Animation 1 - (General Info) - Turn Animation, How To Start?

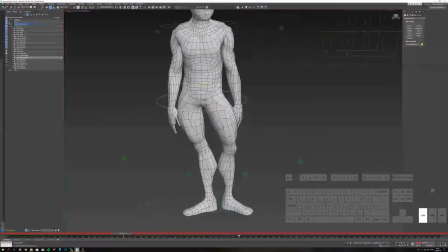235s
So what I'm going to do is I'm going to rotate the hips,
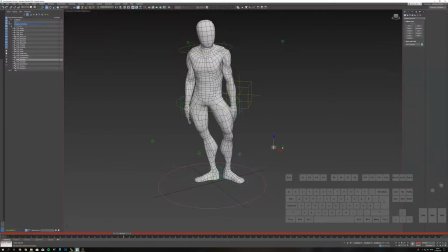239s
lower them down a little bit, and I'm going to make sure that my knee aims are actually pointing in the right direction,
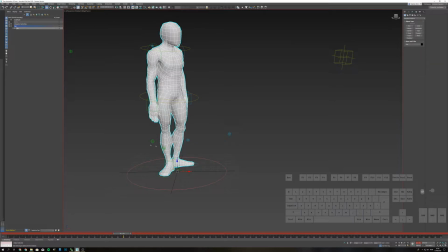248s
so that we can introduce this, so that we can introduce this turning. My goal is to actually look at this section around the hips and the section around the ankles,
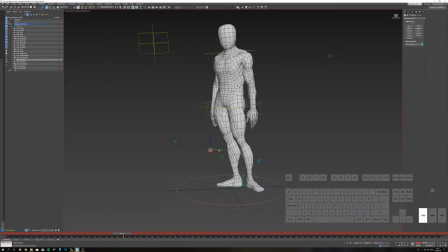260s
so that they don't have too much excessive deformation. So this one is going to be a little bit tricky, but the balance is kind of there.
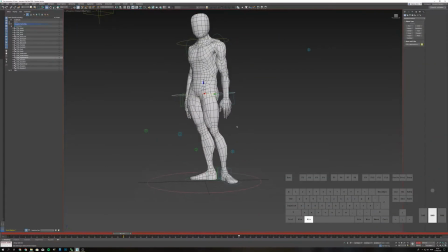269s
Alright, so now that I have this, now I need to think about the balance itself. And considering that we have just switched onto the weight onto this foot, we still have quite a lot of weight here. So, but it's a little bit too much, because as you can see,
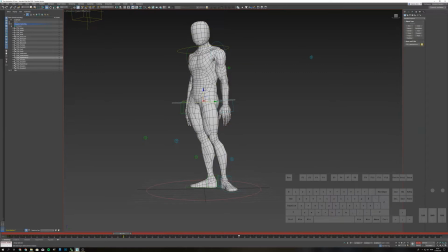285s
if I draw an imaginary line, it's way past the heel. So we should move it a little bit back and a little bit up until it's there. Okay, this is a bit better. Now let's see from the front. The balance is all right.
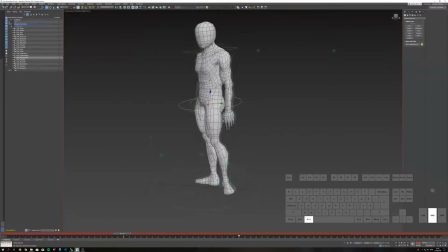305s
It's there we go. This is a little bit better. So now we actually have this situation, and I need to return the knee aims to their original positions.
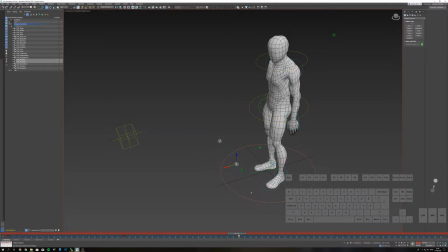318s
So I'm simply going to copy the keyframe from frame 1 so that when we turn we have this normal type of situation,
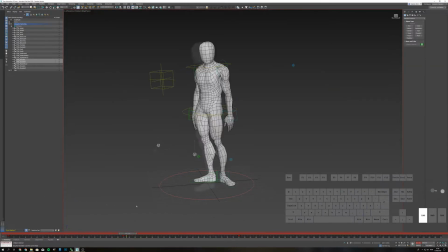326s
and now we have a bit of a turn. So now it's actually getting there. You need to kind of make sure that during this period it would be useful also to actually pose and think about the
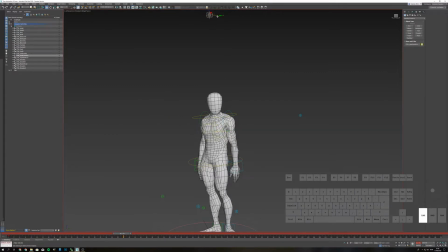343s
looking ahead and these kinds of things. So basically I know that my shoulders and the upper body is going to lead the motion a little bit, so I'm just going to pose that as well in this in-between pose, but don't forget to also return them
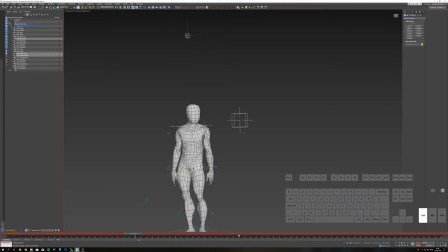362s
back to default position. Actually, yeah, this should work fine, I think. Let's see. Like this. And actually, I want to end up looking straight, somewhere around here.
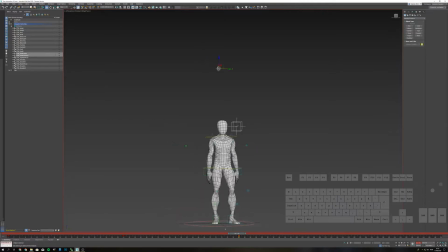381s
Something maybe like this. So that we actually turn looking and then straighten out. Okay, so this kind of makes a bit more sense. What I don't like when I scrub through this is that this arm remains quite
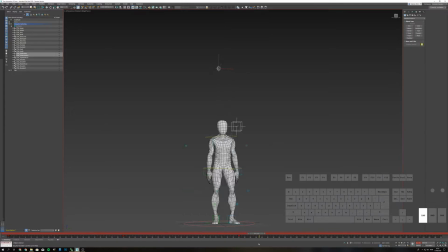400s
focused and almost still between these two frames. You can see that it's very, very still. So I'm just going to move it also at the same frame. I'm just going to move it a little bit back and out,
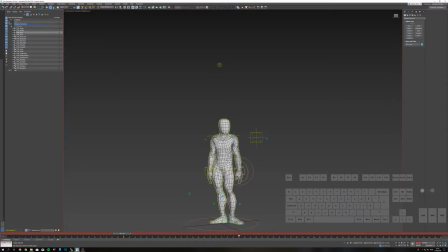418s
because we are turning a little bit. And I'm going to do the same or the opposite to this arm as well, because we are turning and this one's going to lead a little bit, and adjust the orientation of the wrist
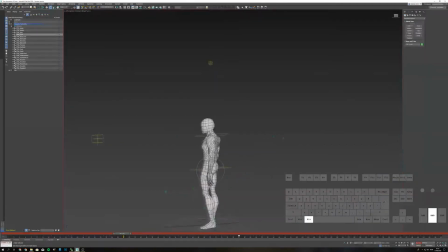437s
a little bit here. Okay, so let's try and see how this looks. Okay, so far so good. Let's see from this side. Okay, better.
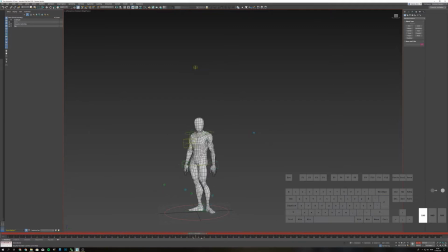453s
So once you have these three main poses, let's say that your turn has been blocked out. Of course, this is not good because there's I don't really like this kind of bendy pose. It's not something that I think works, so I would need to adjust these things a little bit more.